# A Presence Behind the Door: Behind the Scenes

This project was absolutely crazy, and it was one of the most ambitious and enjoyable things I had done and was actually able to complete.
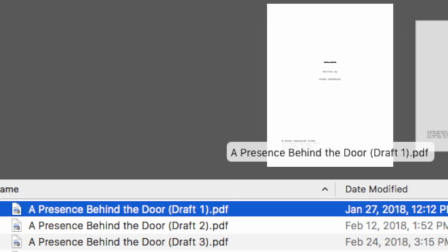This was a project for NYFA semester two, but I had written the first draft before semester one had even ended. I was super excited to get into this, because I had the idea for a really long time, but I didn't really know how to do it, but once I finally figured out how I want to tell the story, it just clicked, and I went into full-on writing mode, and as soon as I finished the first draft,
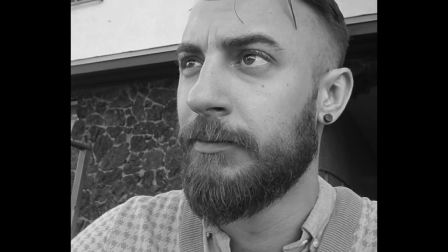I sent it to Kirk, who plays Jamie Cooper in A Presence Behind the Door. I got to know Kirk because he was friends with one of my old roommates, and Kirk is a really chill dude. I heard he was an actor, and I didn't realize this till later, but I'd actually seen Kirk act before.
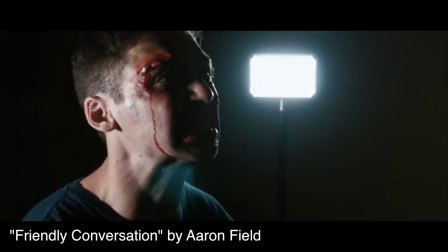He was in a short film I watched like a year before I even came down to Los Angeles. He was really good in that and he already sold me as an amazing actor so as soon as I finished the first draft I sent him an email talking about
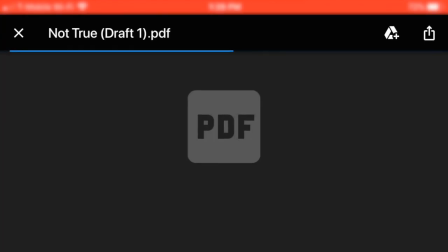the script and I also sent the first draft to him and said hey if you're interested in this you already have the part
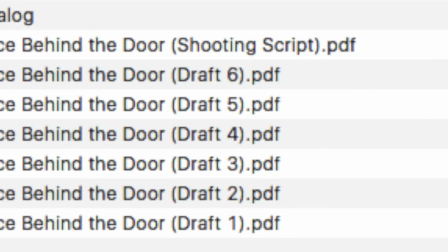and he accepted. After that we did draft after drafting class my classmates would give me feedback along with my screenwriting instructor and I took the notes and I add them into the script and some were very helpful so I gotta thank my classmates and my screenwriting teacher for that. Halfway through semester two we had this project called the POV, the point of view, where we take a scene from our digital dialogue and we shoot it with two emotional points of views. There's no real scene like that in a presence behind the door so basically what I did was I reworked the ending. instead of setting it in an apartment,
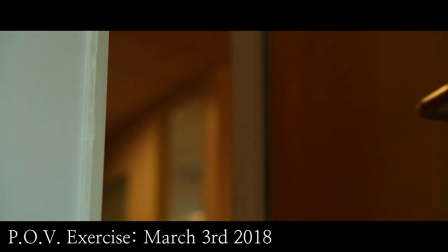I set it in the chief's office, and it was just the officer that shoots Jamie.
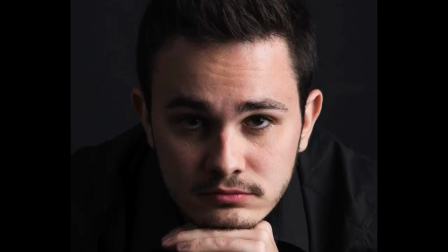I had already cast Arthur as the police officer, but he wasn't able to show,
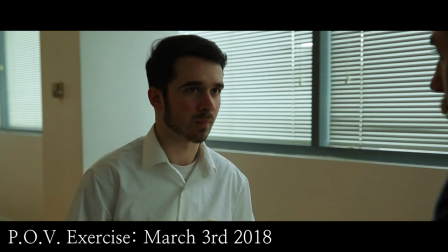so I filled in, and I had not cast a chief yet, so I had Kirk play chief.
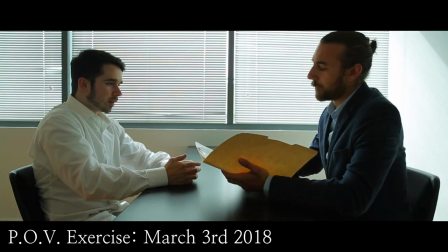I feel like it turned out pretty good, and we showed that project in class,
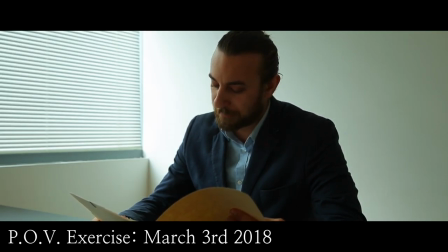and it was sort of test footage or a debut of what was to come and they absolutely loved it.
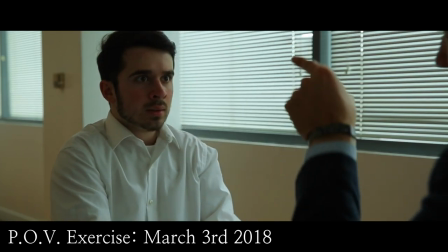They thought Kirk was a very good chief and I was like oh well he's not actually going to be chief he's going to be Jamie. I got some weird looks and they were like what but he's such a good chief and I was I was agreeing with that I was like yeah he's a great chief but he's going to be a way better Jamie. Since I still had no chief and I a month before the shoot, I had to quickly hold auditions for Chief.
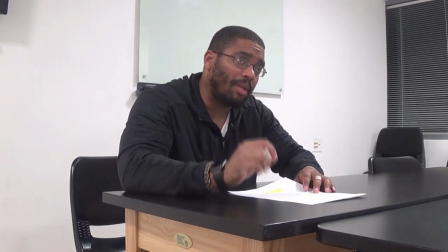There were a few options, but I opted to go with Freddy because he had a very passionate drive, and I hadn't even told him what the screenplay was about.
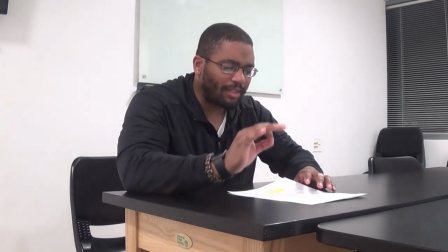He had no idea what the story was, but when he came in, he was super excited.
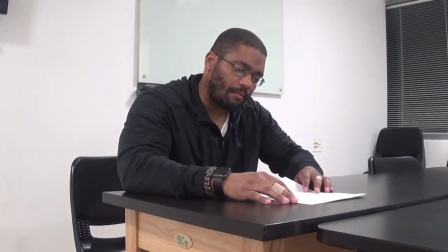He took direction very easily, and I knew it'd be fun working with him on set,
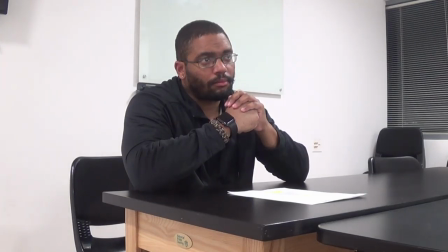and he had such a strong presence as the Chief that I feel like he'd be able to fill in the shoes. Finally it got to May and we shot the thing. What was important for me for on set was that all the sound design was done prior.
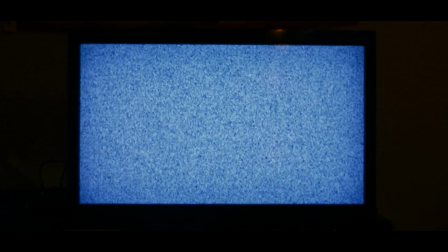All the sound effects that you hear like the news broadcast and the whispers those
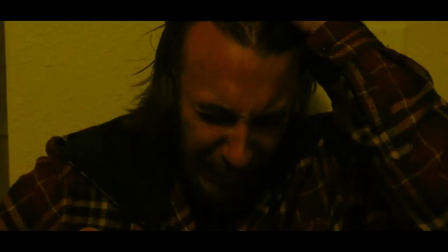were played live on set for Kirk so he could really get into character.
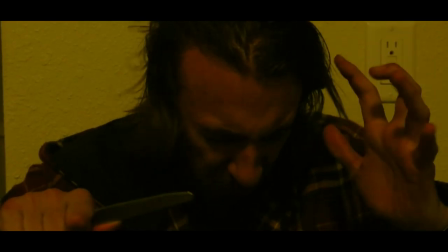I thought it really helped the atmosphere. Which fun fact I actually shot the news broadcast with Cece and Jacob back in Longview during my semester break before semester two even started.
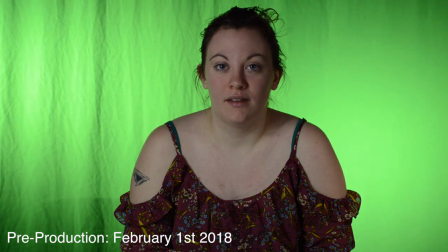Originally, we shot up with a green screen. The plan was to show her on the TV, but that was before I decided that this wasn't very much of a visual thing.
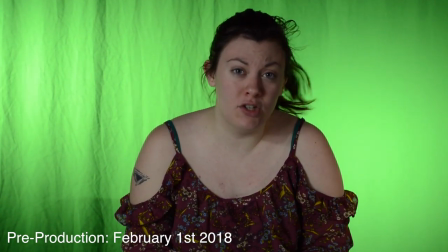It was more of an audible thing, something you'd have to hear. The first time everyone heard the sound effects, my crew and Kirk were sort of creeped out by it, so I was like, okay, we're getting somewhere.
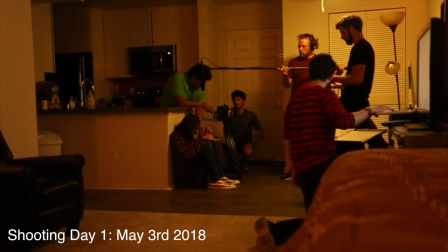During the whisper sequence, I had a sort of workstation in the living room.